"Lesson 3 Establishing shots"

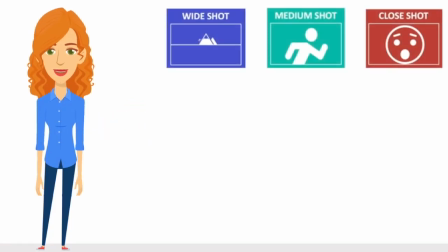We know there are three main shot sizes: wide, medium, and close.
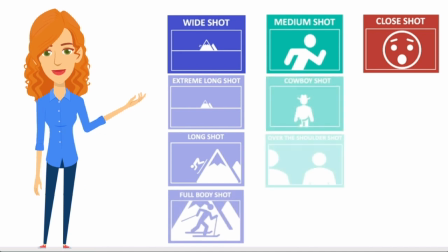Each category has its own specific shots, and each one of them has its own specific storytelling characteristic.
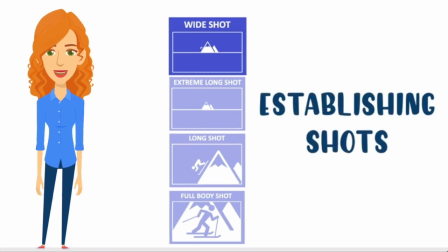In this lesson, we're going to explore establishing shots. To establish means to set up.
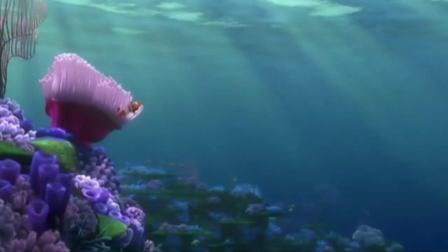When we are introducing a story to an audience, we need to establish where the story is taking place,
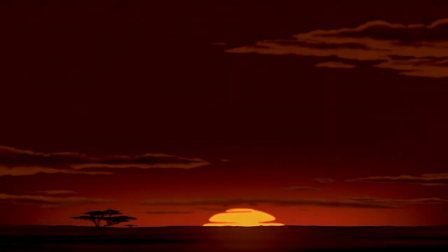when the story is set,
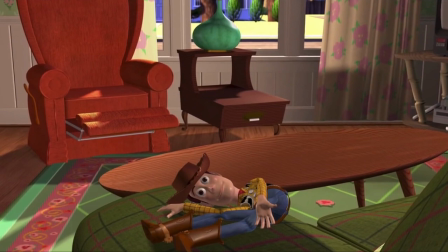who the story is about, and the mood or tone of the story.
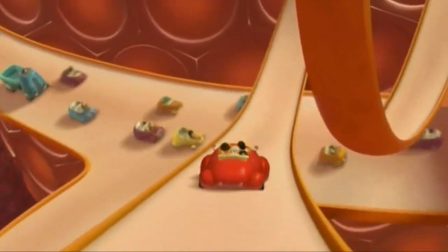Wide shots are great for showing both place and the time and how a character interacts with that environment,
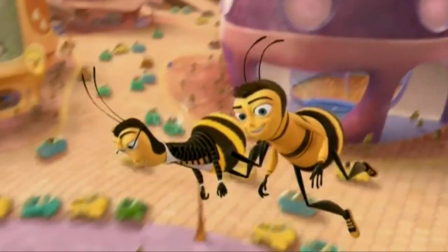which makes them perfect establishing shots.
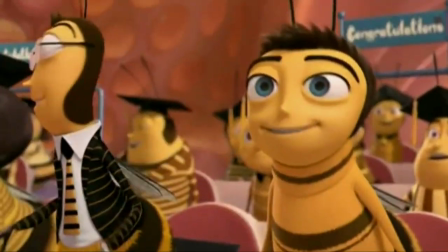These shots establish for the audience a sense of the world that the story is unfolding in,
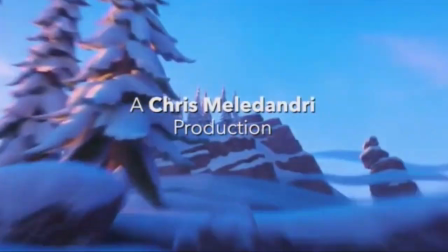which is why they are often used to open a scene and the entire film.
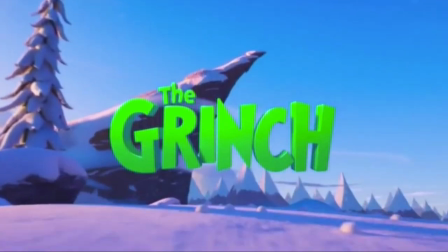In addition to showing the physical space that the story takes place in,
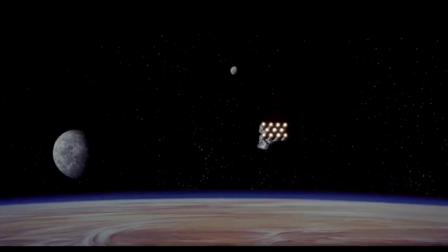establishing shots are often used to set a particular tone and mood for what the audience is about to see.
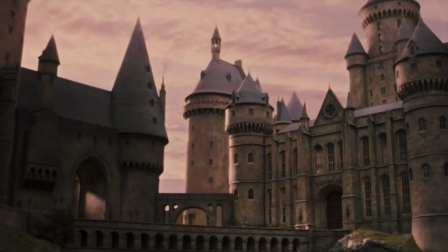They also show the passing of time, like we can see here in these scenes from Harry Potter.
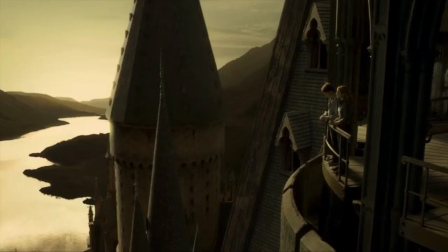Establishing shots show the relationship between characters and the story world they exist in.
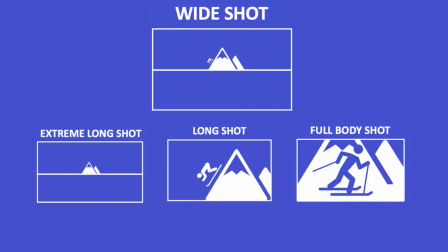Establishing scenes are often made up of combinations of these three wide shots.
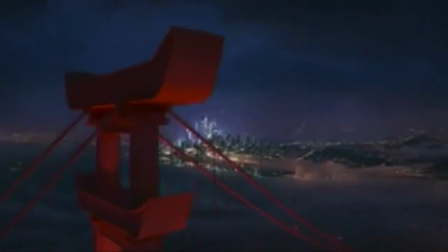The extreme long shot. The extreme long shot is so far away we can only see the setting, not the characters.
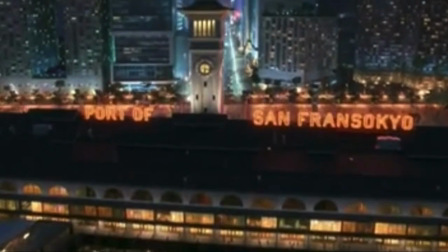Filmmakers often begin with an extreme long shot to show us the world where the story is taking place.
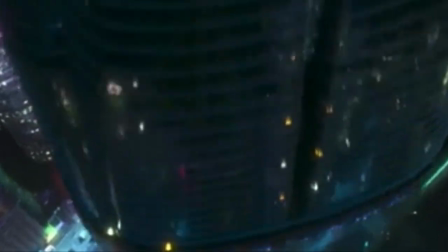Giving us a bird's eye view as we fly towards the story world is an effective and popular
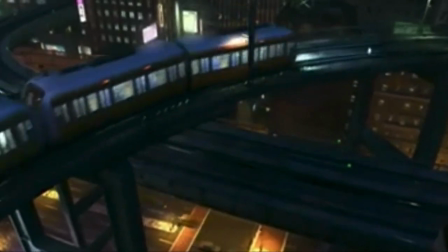way of making the audience feel as if they themselves are being brought into the story.
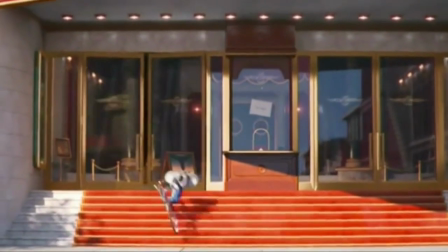Long shots. A long shot is filmed from a distance so the audience is able to see information about the setting,
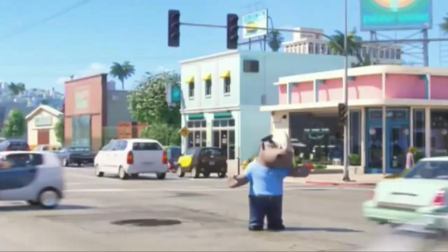but it can also include full body shots of characters. There's still a lot of space around the character so the audience can see the setting.
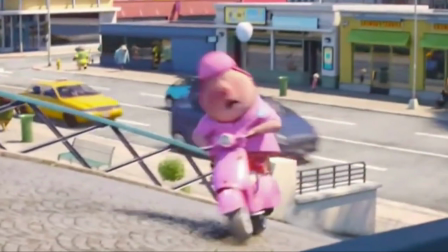Long shots are good for showing how characters interact with their environment because we can see what the character is doing in the scene.
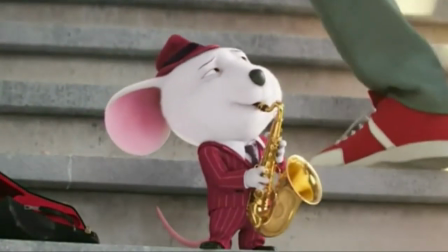Full body shots. In a full body shot, the character fills the frame from head to toe.
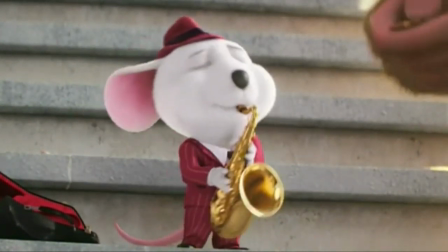The audience can still see the setting, but now we are placing greater emphasis on the character.
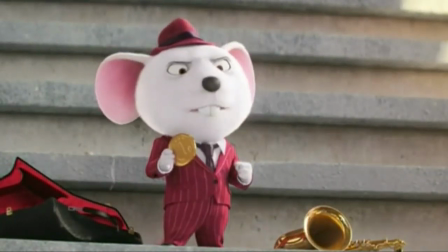Full shots can be used to feature multiple characters in a single shot.
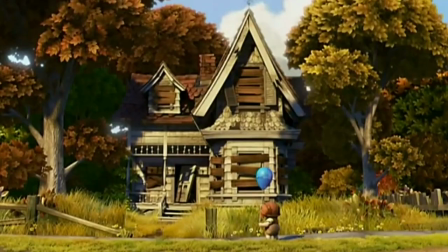When we're establishing a story, we want to show the audience what everyday life in this setting looks like.
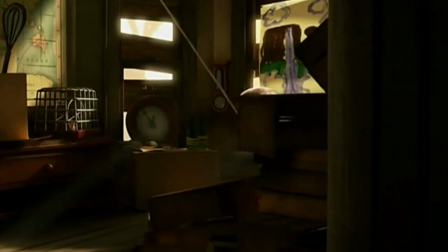This is important because as the story unfolds, life as our character knows it is about to be changed.
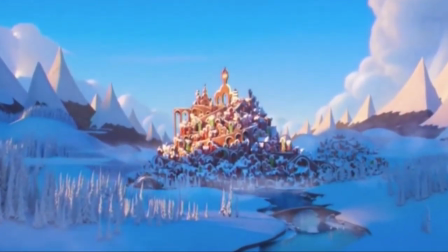Many films begin with an extreme wide view to establish setting, then some long shots to show everyday life,
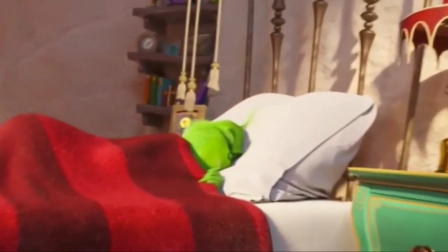followed by a full body shot to establish who the story is going to be about.
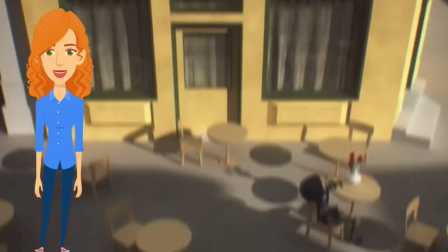Let's go have a look at what establishing shots Daniel Klug used in his film Les Dangereux,
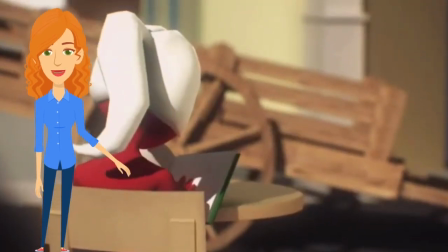and then we'll think about how we can use establishing shots in our projects.